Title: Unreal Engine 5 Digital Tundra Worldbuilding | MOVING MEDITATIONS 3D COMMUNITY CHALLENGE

Hello everyone, and welcome to Drake Makes, continuing work on the Moving Meditations 3D Community Challenge.
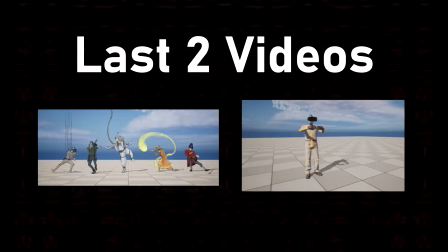[0:06]
It is week three of the challenge. In the last two videos we did some concept sketching and put together a character for the scene. But now, let's build an environment.
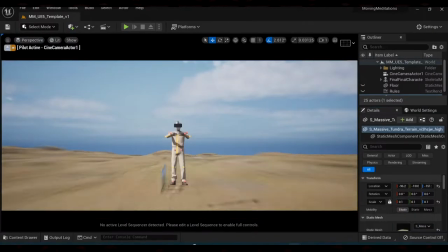[0:18]
Moving from the concept art, I wanted to create a forested scene.
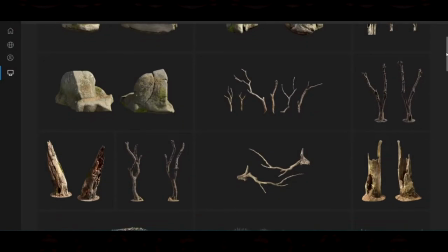[0:22]
Within the Megascans library, I found these beautiful scans of dead trees which led me to research references of tundras.
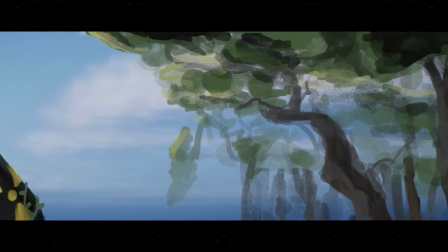[0:29]
So, I decided leaves are lame and went forward with the tundra direction.
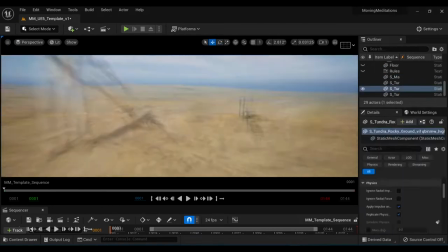[0:35]
So first I need a foundation. For most of the ground I'm using a single massive tundra asset, which is stretched down to size.
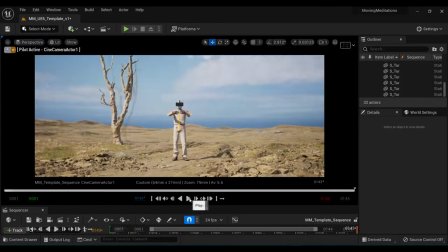[0:43]
And then in the foreground I use different ground rock assets to add some detail. I then start placing in some trees to get a feel for how that's going to look when the full forest comes in.
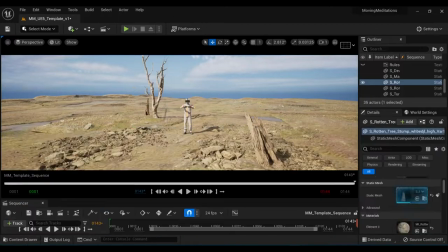[0:55]
I'm able to open up Megascan's textures and adjust their colors so that the saturation and contrast is more equal from tree to tree.
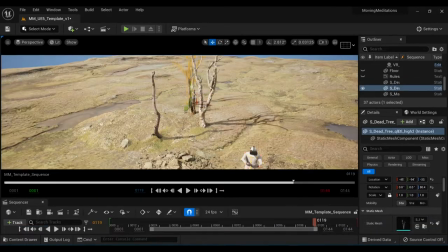[1:04]
Some assets out of the box were too dark for the feel of the scene, so I was able to lighten them up by desaturation so they fit in with the rest.
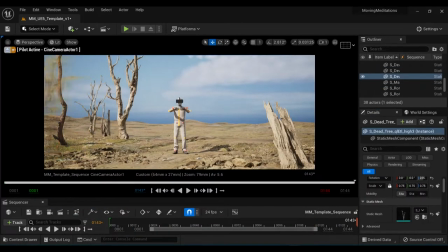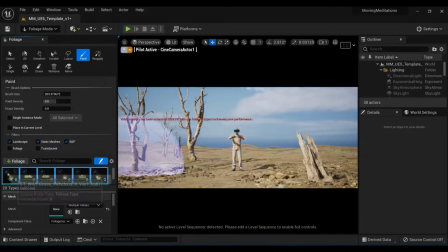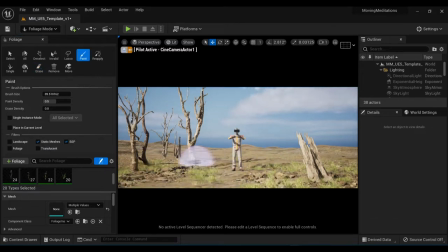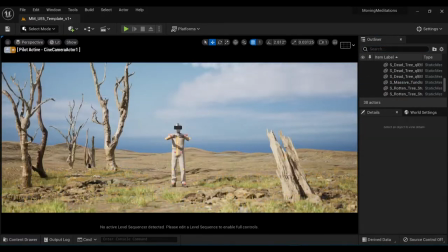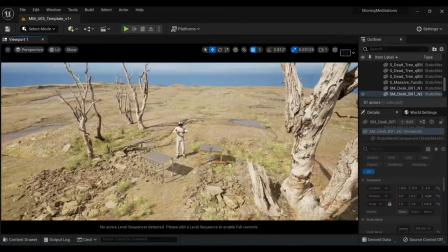[1:37]
Now I start adding in some tables around the main character. I've decided for this scene it's going to be some sort of office in the woods,
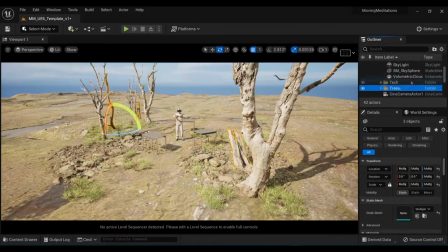[1:43]
as if main character here just dragged out all the different computer parts and set up in this dying forest.
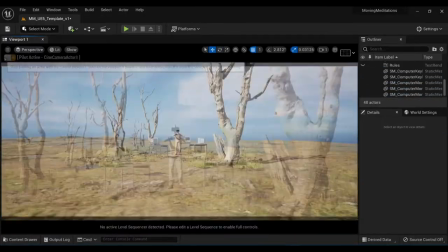[1:51]
I also made use of the apartment tech props once again, originally used in the Unreal 5 Matrix demo.
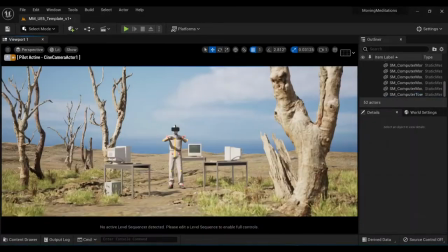[1:57]
These are some great assets, I find them really inspiring. I set up a bunch of screens around the main character here, drawing from this crude sketch.
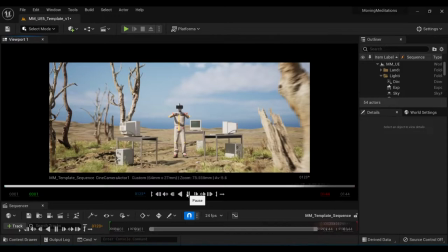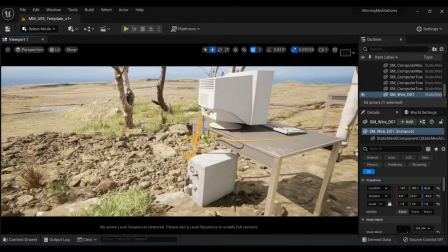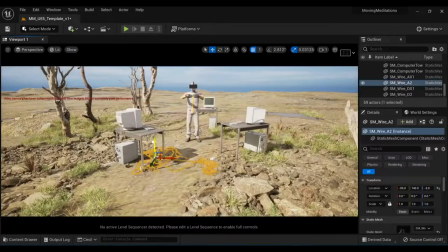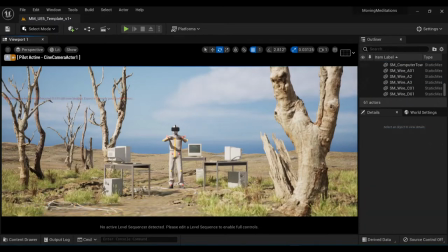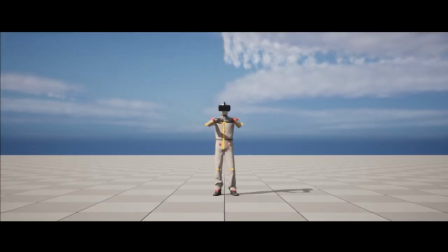[2:34]
Last video we put together this character, but one thing is missing, some physics cables attached to the back of the character's head. Unreal Engine does indeed have a cable blueprint, which we can use, so I opened up the place actors window and added in one of these cables to mess around with.
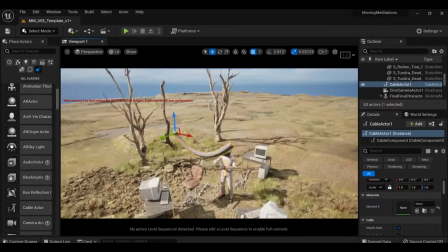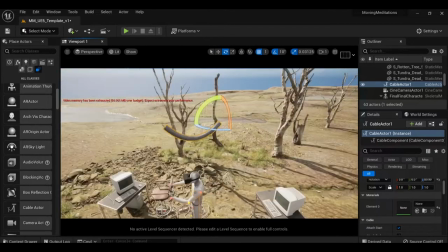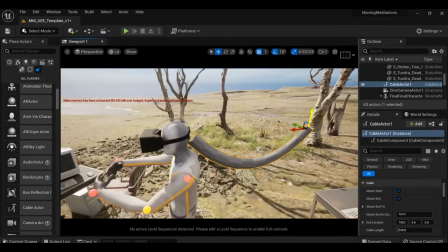[3:00]
They're pretty intuitive to figure out. To make this work, I attached a ball to the back of the head socket of the character animation. This ball would act as a point to attach the cables to.
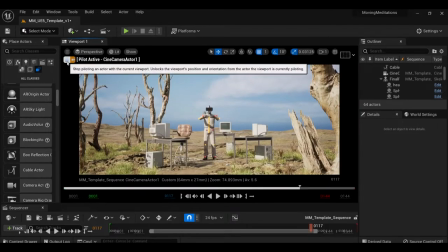[3:14]
And this worked like a charm. Once I had one cable set up, I could copy and paste them at will and create a web of wires behind the character, like in the concept sketches.
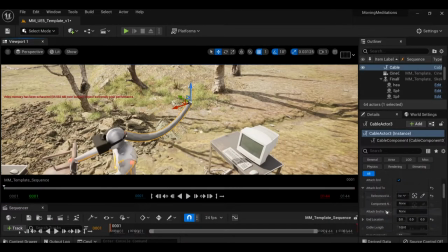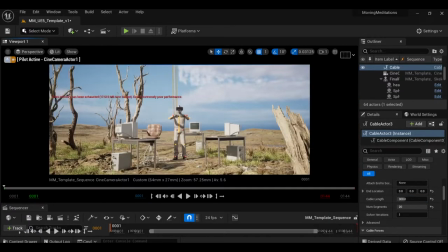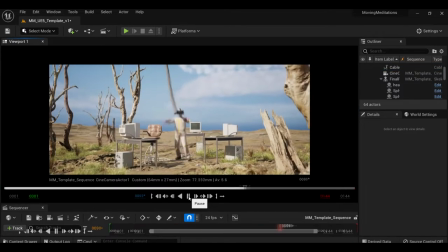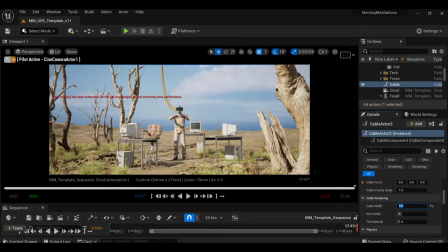[3:39]
The cables have a bunch of different settings you can tweak, and I really didn't know what I was doing here, but I eventually settled on something that looks smooth and nice.
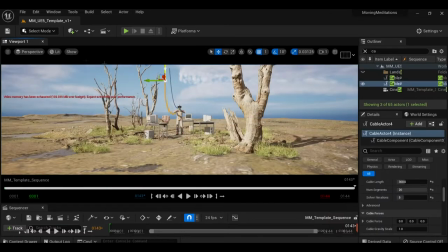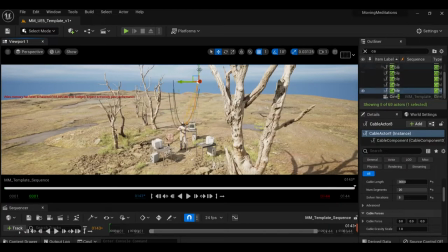[3:56]
And then here we go, I start copy pasting a medusa head.